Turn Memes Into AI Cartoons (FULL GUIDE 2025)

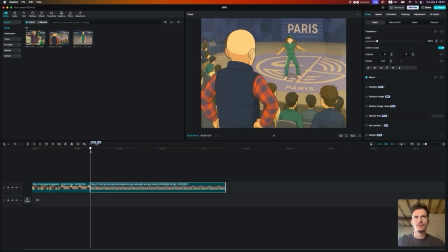(12:20)
So we already have three scenes. We are halfway through.
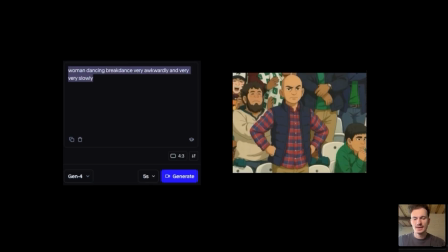(12:24)
This fourth scene was the best and the most fun one to make because I just put prompt man starts vomiting.
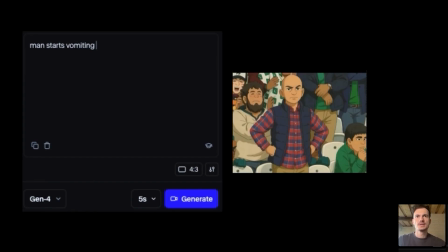(12:33)
And from the first try, I got this scene.
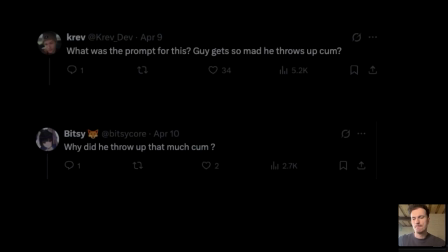(12:37)
And when I posted the full video on X, people got questions about this specific scene.
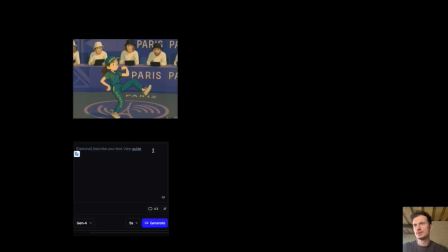(12:45)
For the fifth one, I need something that would imply that Fee is done with her performance.
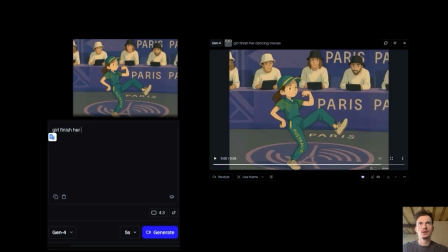(12:50)
So I typed girl finish her dancing moves and got this scene.
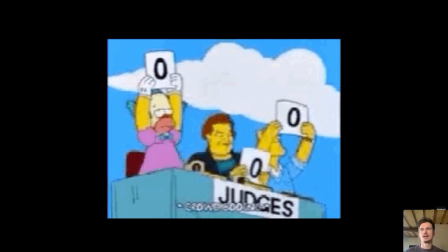(12:57)
For the last scene, I needed a video where judges lift up their cardboards with zeros,
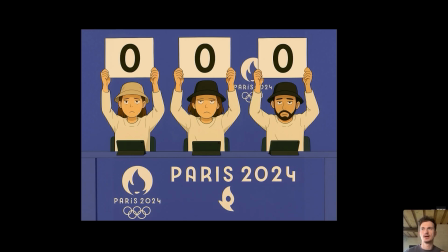(13:03)
but as I already had this static image where cardboards are up, I just typed a prompt, judges put the
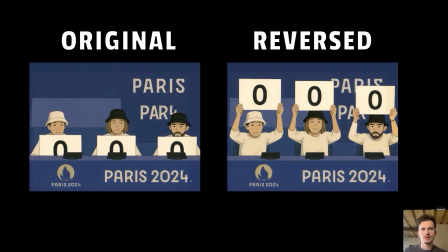(13:12)
cardboards down. So I'll just reverse this video and instead of lifting them up, they will put them down.
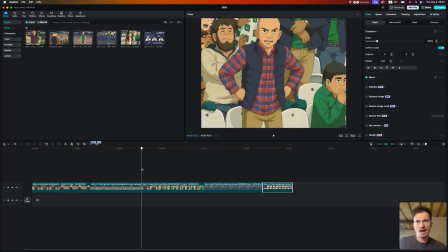(13:19)
Easy. And then I upload everything to CapCut and now I have all my shots, like a storyboard, animated.
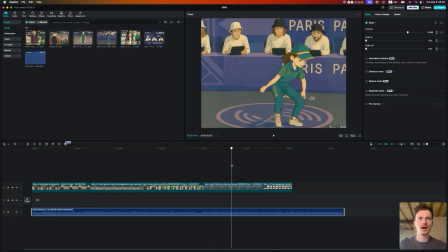(13:25)
Let's watch it before uploading it on X.
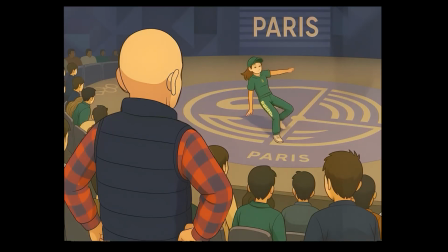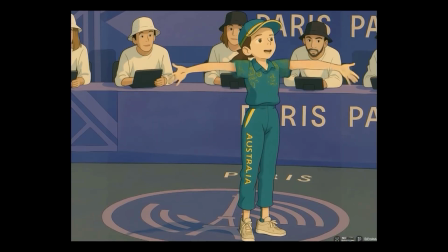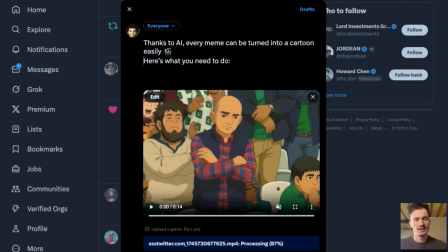(13:42)
So then I went on X, uploaded a video, added a short tutorial on how it's made, posted it and went to sleep.
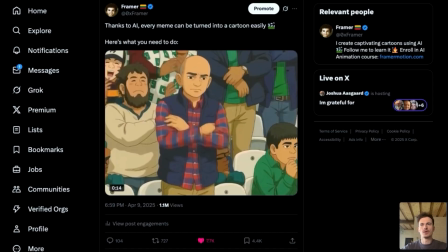(13:51)
And next morning I wake up and it's 300 new followers, 2000 likes and 200,000 impressions.
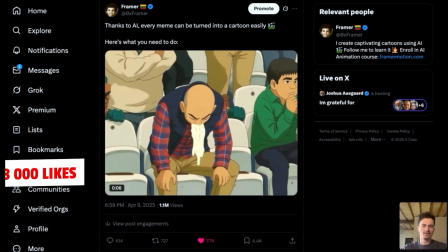(13:58)
But by the end of the day, I finished with almost 8000 likes, 1000 new followers and more than 1 million impressions.
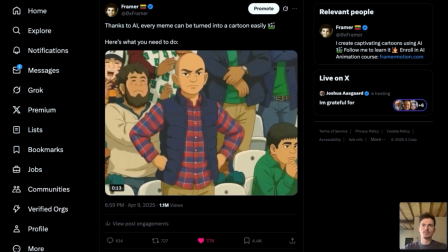(14:06)
That was a staggering result. And I think it worked because the joke, the cartoon was easily recognizable.
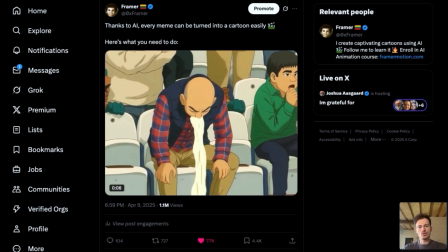(14:13)
It's two well-known memes. It's a good joke. And that vomiting was a plot twist.
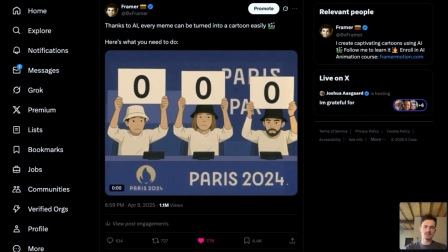(14:20)
And it was also short, fast-paced and had a really cool soundtrack. That's it, guys. I hope you enjoyed this video. I have plenty of new tutorials coming up. So if you want to become really good at creating cartoons with AI, subscribe to my channel. Also, you can leave your email for my new weekly newsletter. And see you in the next one. Bye.